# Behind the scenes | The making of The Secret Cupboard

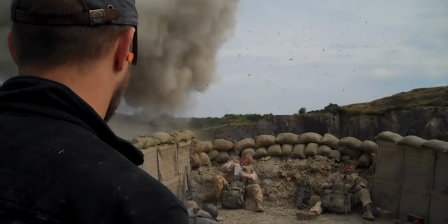0:14 My name is Marty Stalker, I'm a filmmaker and I'm here on set with the Sony E-mount lens system. So I embarked on this filmmaking career about 12 years ago, moving away from a career in secondary school teaching and the Royal Marines.
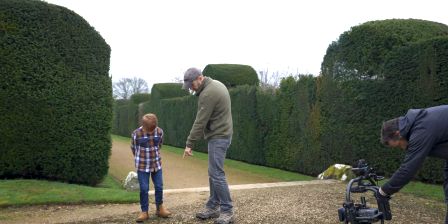0:26 I would say I'm right at the start of my career right now at this point.
Change your first position, your first position is gonna be here, you're gonna walk to the corner of the grass there and do exactly what you did before on the previous take.
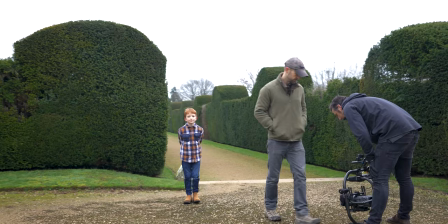0:35 So you're gonna collapse on the ground and then Hugo's gonna lick your face, but not yet though, alright?
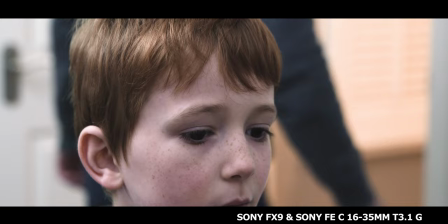0:40 The Secret Cupboard involves a little boy who's embarking on a new chapter in his life.
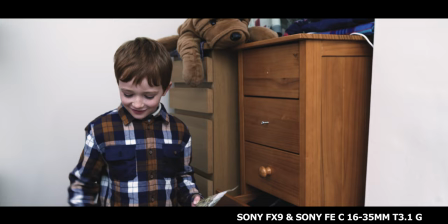0:44 He's just moved house with his dad and he leans on his vivid imagination and his best friend, Hugo the dog to get him through this big, big journey that he's about to embark on. With filmmaking and doing shoots like this in general, you're always sort of fighting to get all the shots within the scheduled time,
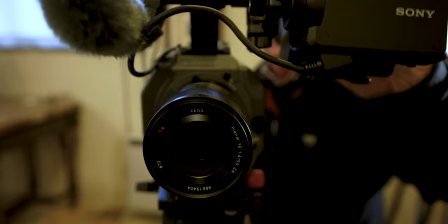0:59 so to have an e-mount system where you just literally, within seconds, you can have a new lens on a camera body is just perfect.
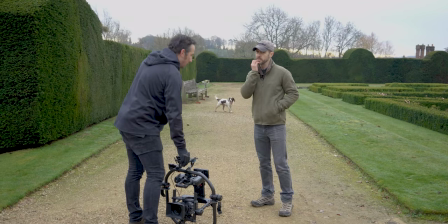1:07 and stuff by the way. I just want to get them naturally looking, exhausted, yeah.
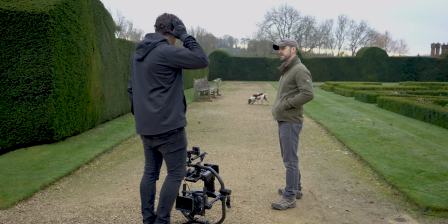1:12 The focus was... No, no, we can do loads of that. I just want to get Hugo out of my life and then in a nice way.
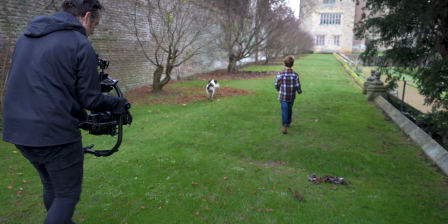1:22 So this is our last shot with Hugo the dog and it's on the Movi rig with a 16-35 Sony lens. So I'm really excited about this. This is going to be the big reveal of the stately home that we're in today. So, awesome.
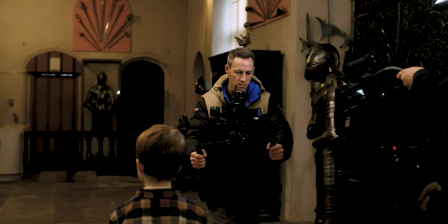My name is Bernard Glancy and I was a DOP on the Secret Cupboard film set. On this shoot, we decided to select lenses from the Sony E-mount range. For the shot in the gallery, we used the FX9 coupled with the Sony 70-200mm lens for that focal length.
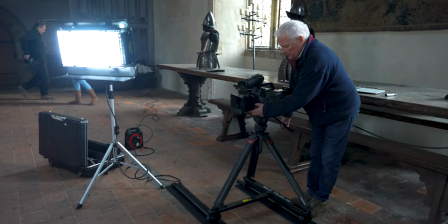1:55 For the tracking scene in the main hall, we used the FX9 mounted on the Wally Dolly. And for this shot, we selected the new Sony 16-35mm cine lens.
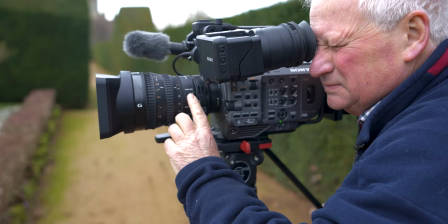2:05 To show a snippet of the dog in the garden, we're using long lens on the FX9.
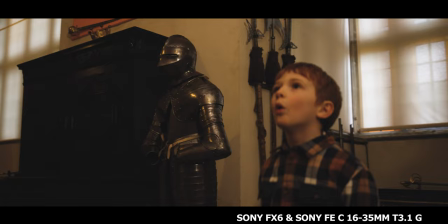2:10 With the tracking stuff we're staying on the 16 to 35 purely because it gives us that wide option and also a nice little slightly tighter on the 35 and more of a sort of cinematic feel.
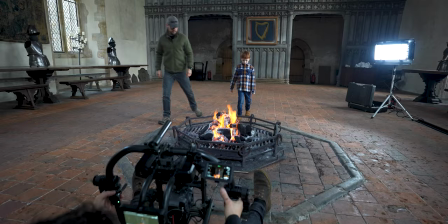2:19 There was a particular scene in Secret Cupboard where the child comes to the fire. So I needed the focus to change from the fire to the child actor.
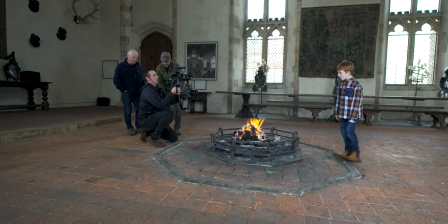2:27 But I also wanted to accentuate his emotions at the fire. So I got Brendan to switch onto the 50 millimeter prime on the FX6 on the gimbal.
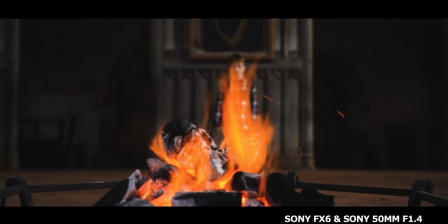2:35 And I was extremely impressed with how quick it was racking focus from the fire to the child actor.
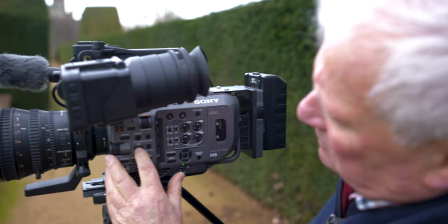2:42 Sony bodies and the Sony lenses were made for each other. They talk to each other. They interact with each other. And that made life so much simpler for a DOP like myself.
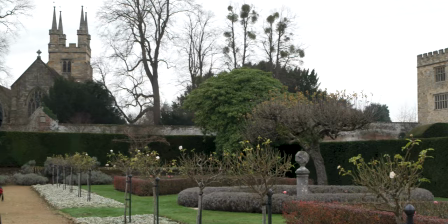2:53 The main bulk of the film was shot at the beautiful Penthurst place in Kent.
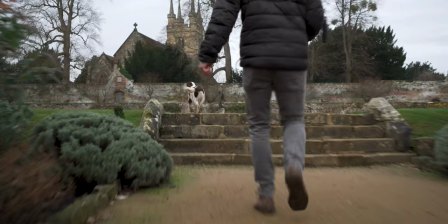2:59 We had a large number of scenes being shot in the gardens, through the mazes and the stunning outside areas.
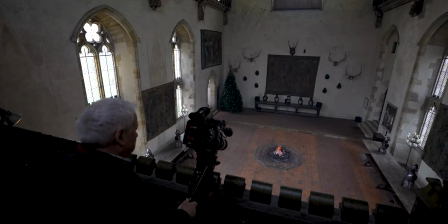3:05 And then inside, you've got these armories,
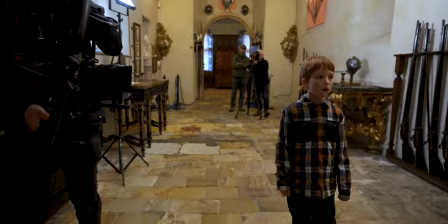3:07 the Great Hall, huge libraries that really allowed Marty the filmmaker to get a good variety of cinematic shots.
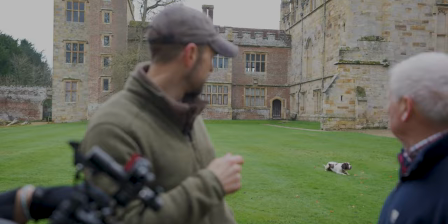3:15 Between the DOP and the director they were making quick decisions on what lens to use,
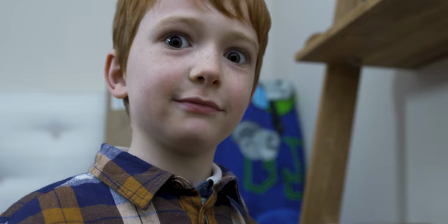3:21 setting up the lighting and trying to manage the young boy and the dog and it was very obvious that you
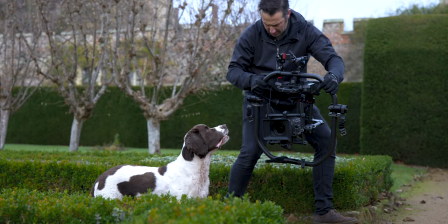3:27 know they're very familiar and comfortable with the Sony systems and it made their life a lot easier. On days gone by you might use a mixture of cameras or a mixture of lenses is and one will have to try and work out what was the best combination.
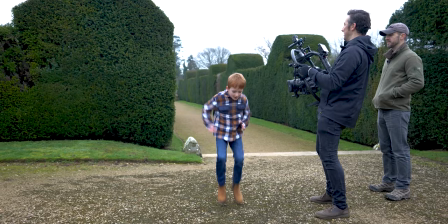3:40 Here I didn't have to bother, I knew they would work every time.
17, 18, 19, 20, right first positions please.
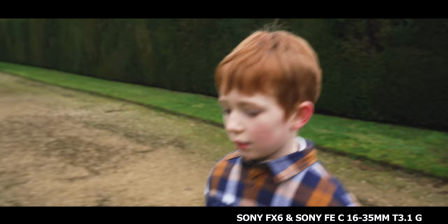3:49 First position, okay stand by and action.
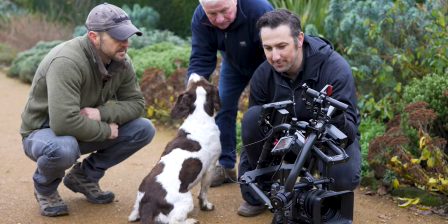3:58 I wasn't sort of surprised I always knew Sony were going to eventually delve into this area of the industry and I'm very impressed so far working with the 16 to 35 Syn lens on this recent project.